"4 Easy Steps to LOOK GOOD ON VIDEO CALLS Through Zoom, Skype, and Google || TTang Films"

Hello everyone. So I think it's safe to say in our workforce, we're going to be going virtual now. Now that may be an overstatement, but I still think that these tips are very important to know when using your webcam anytime. And these tips are universal regardless of using Google Hangouts, Zoom, Skype, or even Google Meet. But before we dive into this, consider checking out my channel and subscribing so that way you can see some more video content from me. When it comes to your webcam, just remember it's still a camera. Some of the basic camera principles are going to translate over to the webcam, so I boiled it down to 4 tips that you should follow.
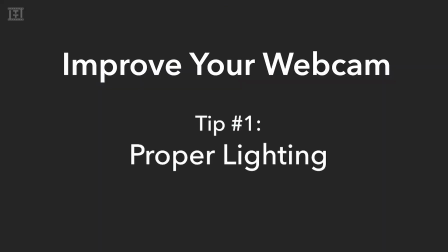0:39 The first and most important thing you should do is make sure you have proper lighting.
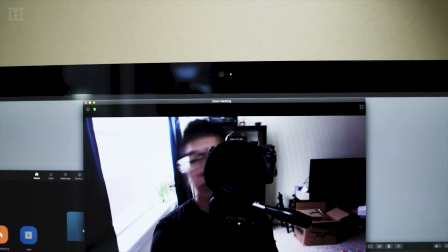0:43 Since these webcams are pretty much on auto settings, then you're pretty much limited onto how your camera is going to react.
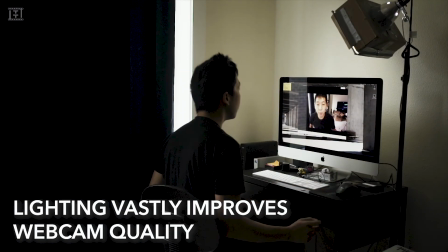0:49 But the easiest thing to do is just to make sure you have some really good lights. Of course, there are 2 ways you could accomplish this. First is natural light. Most of you are going to be working in the daytime, and I'm sure you'll have access to daylight. That is, if you don't have a window in your home.
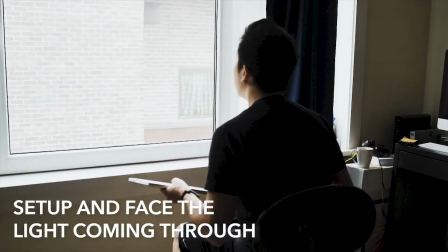1:03 So one of the easiest things you can do is just set your desk up in front of the window, and then all you have to do is face the window and then take your video call.
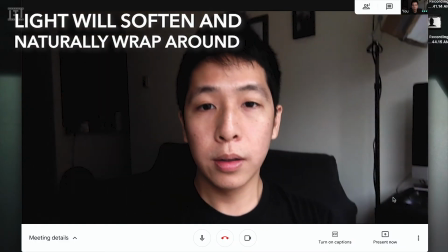1:09 This way the light will wrap around naturally and the daylight will have a more natural skin tone look. The other option is to use external lighting.
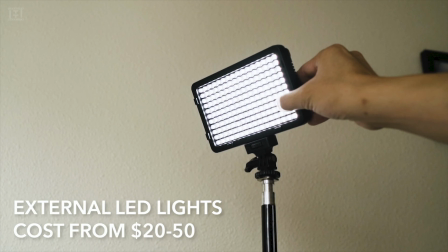1:16 One of the best things to do is just to go buy yourself a really cheap LED light, and using these lights, it'll brighten your image up quite well.
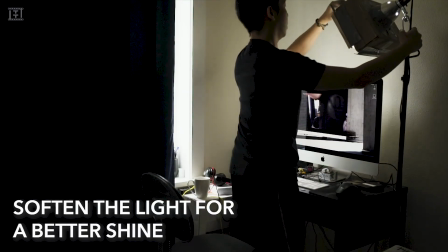1:23 But one of my main things is if you're going to use external light, try softening it as much as possible, because like I said, webcams don't have as much control.
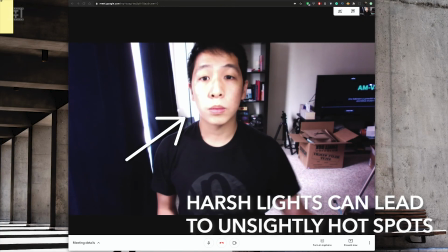1:31 So if there are hot spots on you, then it's going to look really bright. I just suggest turning the light around.
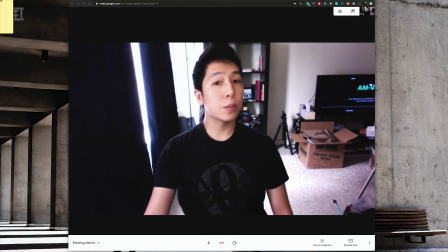1:36 That way it's bouncing off of the wall that you're facing, and then it bounces back and softens the look. Or you could even scatter it by pointing it to the ceiling. And the other thing you want to look out for is to turn off any extra sources of light,
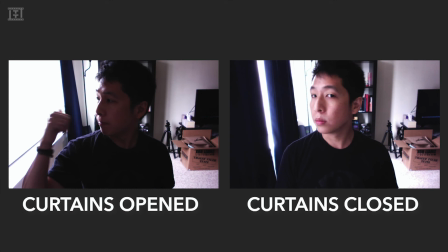1:48 whether that be the TV or your overhead house lights, or if you have nasty fluorescent lights in the office. Trust me, you don't want those. But one thing you have to look out for, no matter what light source you use, is you need to avoid being backlit. Having an overexposed background will be a problem, and it's not going to look good or pretty. So if anything, always face the light, don't put your back to it. So the second biggest thing you need to make sure you do is to check your background. Obviously, you want to make yourself look good, so I would just take the time and just clean up around you.
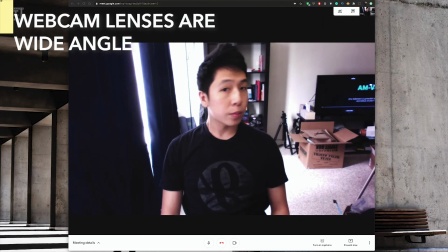2:18 The webcam is a wide angle, so it gets a lot of coverage.
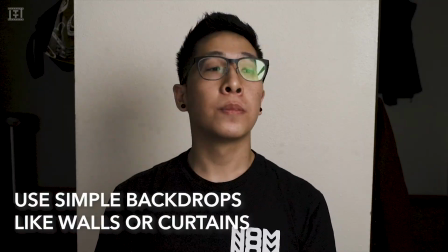2:22 So one easy solution is just find yourself like a blank wall or just a simple background, and then that should help cover your bases. Or if you have the availability, just use a virtual background. I know Zoom has that. The third most important tip you need to look out for is the way you angle your camera. Like I mentioned, webcams are wide angles, so it's gonna cover everything.
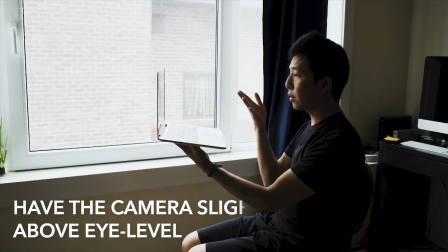2:42 One of the best things to do is to make sure that the webcam is right at eye level and kind of tilted down towards you.
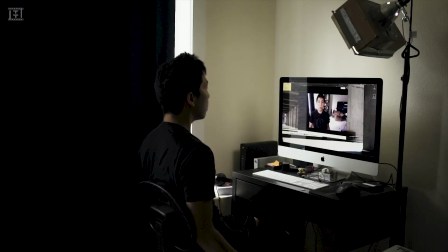2:48 But one big reason you want the camera to be at eye level is because when you talk, you want to look at the camera lens. And if you make vlogs, then it's pretty similar. The fourth and final tip is to make sure that you have clean audio. One of the easiest things you can do is to just make sure you're in a very quiet room. Just turn off extra noises, make sure your kids are quiet, and maybe close the window so that way you don't get the unexpected leaf blower or lawnmower passing by.
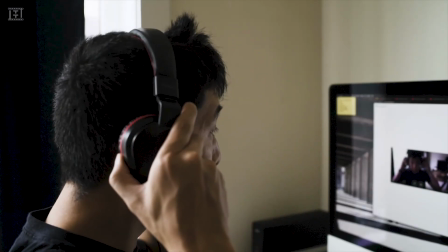3:14 But one cheap solution, just buy a really good headset with a microphone.
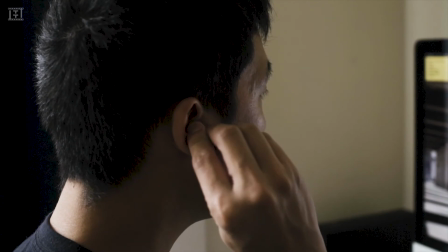3:18 Those will have some really good sound, and all you have to do is just plug in and your computer should automatically recognize the microphone. And there you have it. Those are my easy webcam tips. So if you enjoyed this video, definitely like and subscribe to my channel so that way you can see some more video production tips. And follow me on Instagram for more exclusive content. And leave a comment below. Tell me if this is the first time you've had to do a lot of virtual video calls. So until next video, see ya.